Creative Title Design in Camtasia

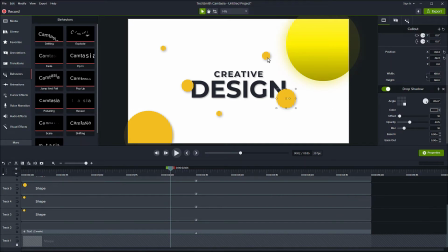4:12 Okay now just do the same thing for the rest of the shades and let's just make it quick.
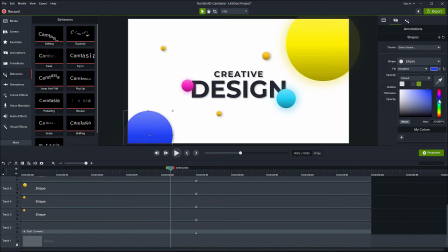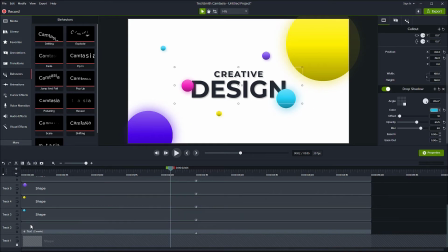After that, offset each shape randomly.
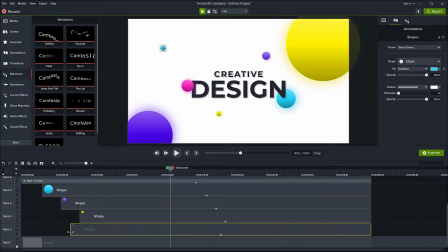And there it is. Alright, I wanna make the scene more focused on the text this time, so let's add some short movements now.
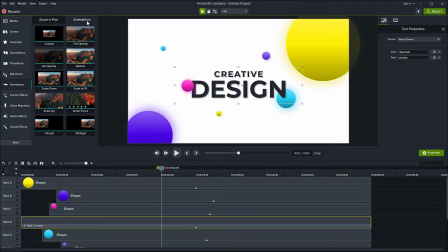5:24 just go to animation choose the custom one and apply it to the text so the idea here is to make the text go from big to a little bit small so just select the start point of the animation
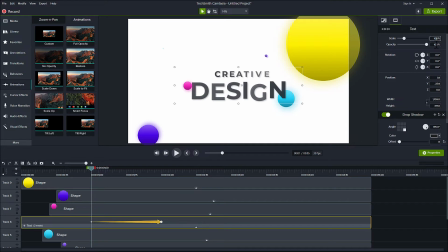5:40 and scale it up around 10% or more or you might select the end point and scale it down to 90% that's the same now and also the custom animation to the shapes around the text but for this to shapes
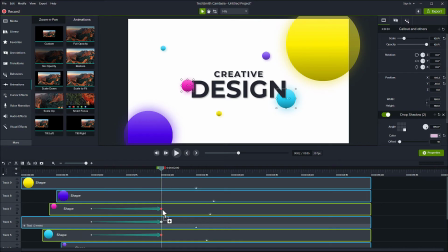5:55 what I do is change the positions instead of the size now
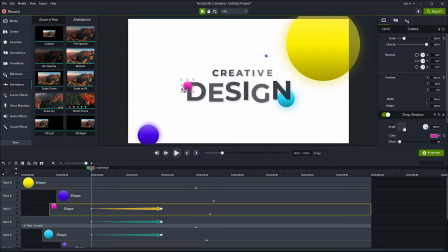6:01 select the start point of this shape then move the position a little bit to the right now do the same for the second shape but move it to the left so the animation will look like that which
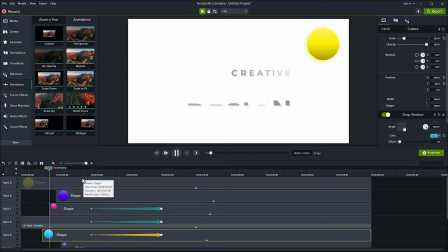6:22 was good already and covered enough the idea of focusing the text so
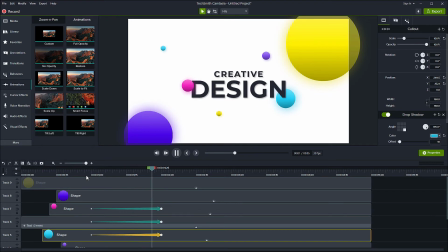6:27 for the last step this is only a preference you may choose to do this or not that depends on your style i just want to make the movement of the text and both shapes
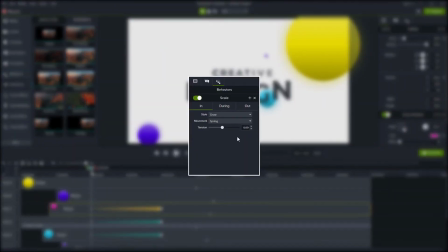6:36 to be more dynamic or something or you might remember the is both circular movement that
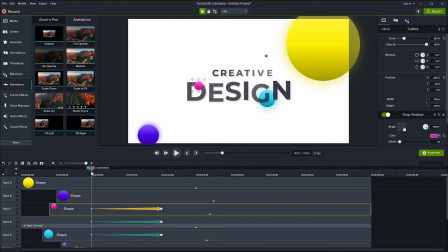6:41 we chose earlier this step is similar to that movement but more adjustable using custom animation so here it is select the custom animation we want to adjust and move the playhead around 10 frames to the right from
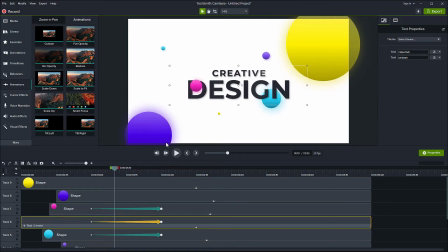6:56 the start point. Then adjust the value of the scale from 107 to 109%. So it means that the text will be only scaled down by 1% after 10 frames. Now move the playhead again but now 10 frames before the end point.
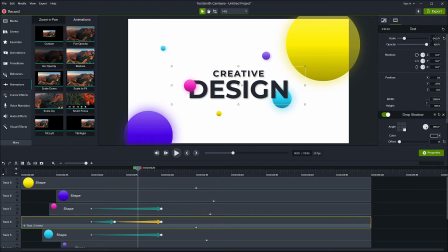7:17 Then change the scale to 101%. Next select the start and the end animation or the in and out animation that we had just before right click
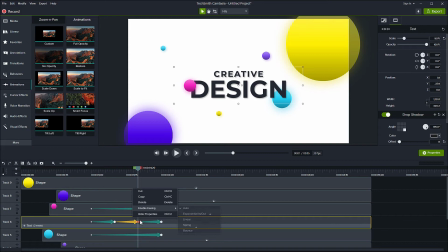7:28 and choose enable easing to linear then select the middle one and change the easing to exponential in or out so the animation will look like this all right now let's do the same thing for the shapes but with the positions
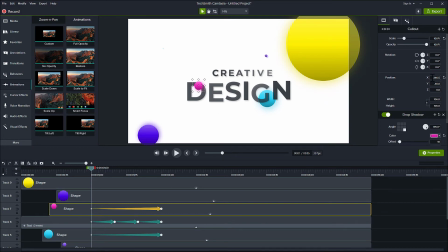7:46 click the start point of the animation now to make this easy let's first copy the value of the X position by hitting Ctrl-C on the keyboard, move the playhead 10 frames, and paste it back with Ctrl-V. Then add the value around 10 or more from the start point.
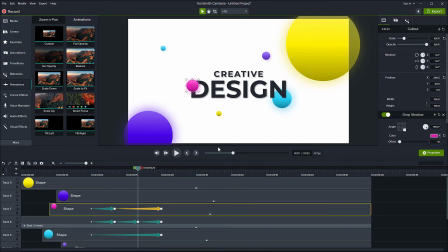8:14 Now copy the value, move playhead 10 frames to the left, paste it back the value, and change it around 10 as well before the end point. Now select the in and out animation, right click easing to linear. Then for the middle one, enable easing to exponential.
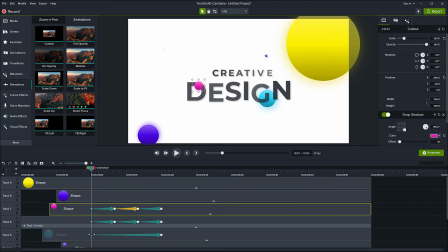8:36 Now do it again for the second shape.
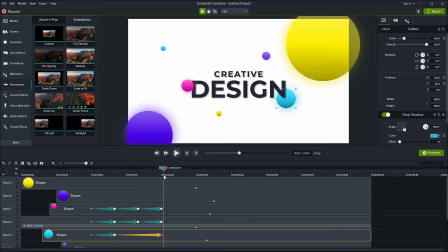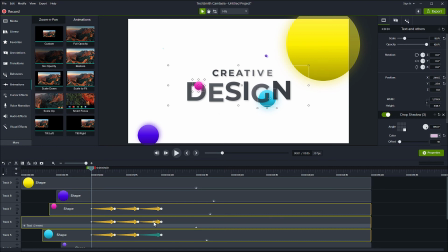9:01 After that, you can also adjust the offset and the length of each animation accordingly, just to make the movement more smooth from the start to the end.
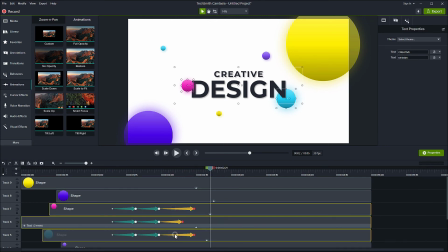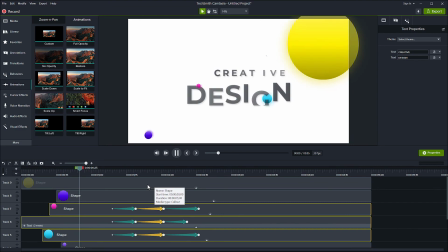9:19 Then the animation will look like this.
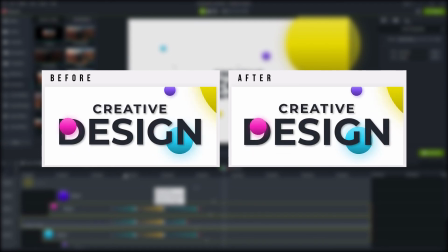9:23 there's might no big difference but the movement was a bit snappy and looked more dynamic in my opinion but then again this is only a preference you can choose to do this or not that depends on you also the values that i put on those animations are not the exact value that you
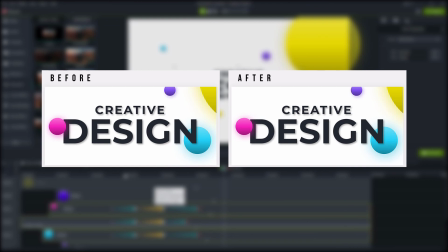9:38 should apply it may vary and depends on how you want the animation looks so guys i think that's all about this video i
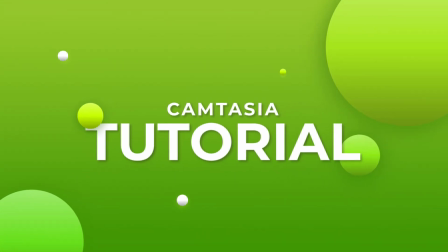9:46 hope you got something that might inspire you if you say so or have another out please write them down in the comment also if you want to follow along with
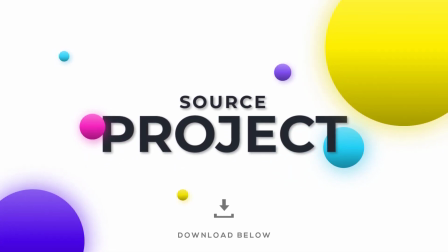9:53 this project i put the download link in the description below so happy creating and have a good day